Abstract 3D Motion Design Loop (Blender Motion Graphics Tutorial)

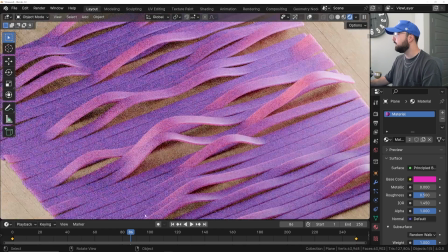986s
And now we can go back here to our timeline, and then you can click around and see how is it going to look.
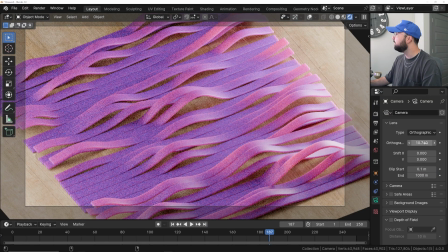995s
Looks great. On my camera, I'm going to zoom it in a little bit, make it look cool.
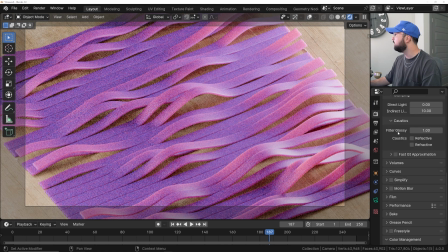1000s
You can also add some depth of field here if you'd like. And then in your color preferences, I put mine at AGX and punchy. And then I'm just going to bring up the brightness a little bit and then bring my gamma down just to start to encourage a little bit of contrast into this animation. And let's go ahead and finish this render. I'm going to keep mine at 1920 by 1080.
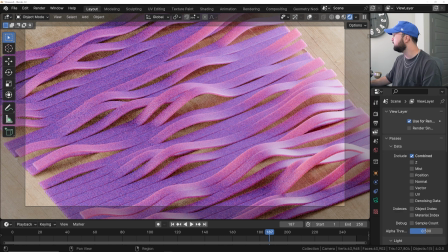1021s
I'm going to give it 150 samples. And we are also going to denoise it because it is subsurf. It is very prone to being noisy. So in the compositor, we're going to go ahead and set up our denoiser.
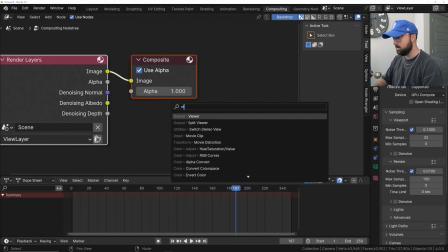1034s
So Shift A and get in a viewer node.
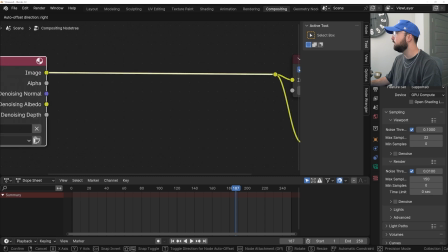1038s
I'm going to hold down Shift and right click to make sure everything goes into the composite and the viewer.
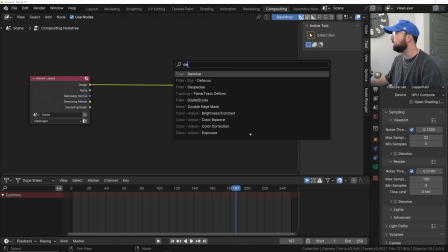1044s
And then we're going to get in a denoise and then plug in the denoising normal,
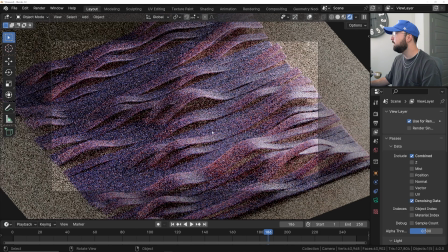1050s
the denoising albedo, and that's going to allow you to have some denoising. And then let me go ahead and just render one frame to see how this looks as a final piece.
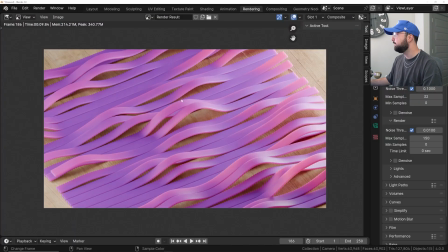1058s
And there we go. This is the final piece. What I would do is post-processing is add some contrast, boost those highlights, boost those dark portions, and really make it look like it pops. Never neglect your post-processing. But this is how you do it. What I would do is I would encourage you to export it out as a PNG sequence.
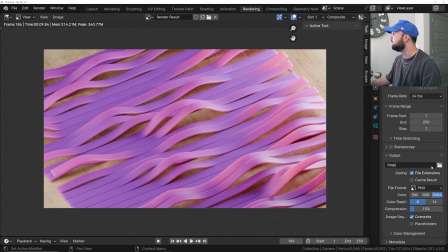1077s
Just go ahead and specify your file. But if you just want an MP4 Blender to compile that for you, you can do FFmpeg video encoding to MP4. And then medium quality to perceptually lossless, render animation. And when you're done, you'll have something really cool like mine.
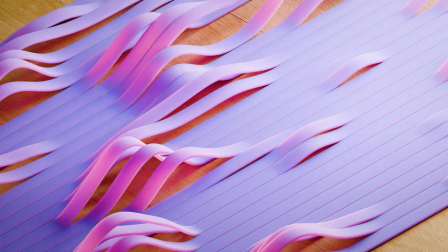1094s
With that being said, that's it. That's the tutorial. It's been a minute since I've done one of these step-by-step tutorials, and I really love this one. Again, if you want to check out that whole audio visualizer series that I'm doing right now on Patreon, feel free to check that out, linked in the description. There's also free memberships on my channel as well, and it's a really great way to support my channel. With that being said, thank you guys for watching, and I will see you in the next one.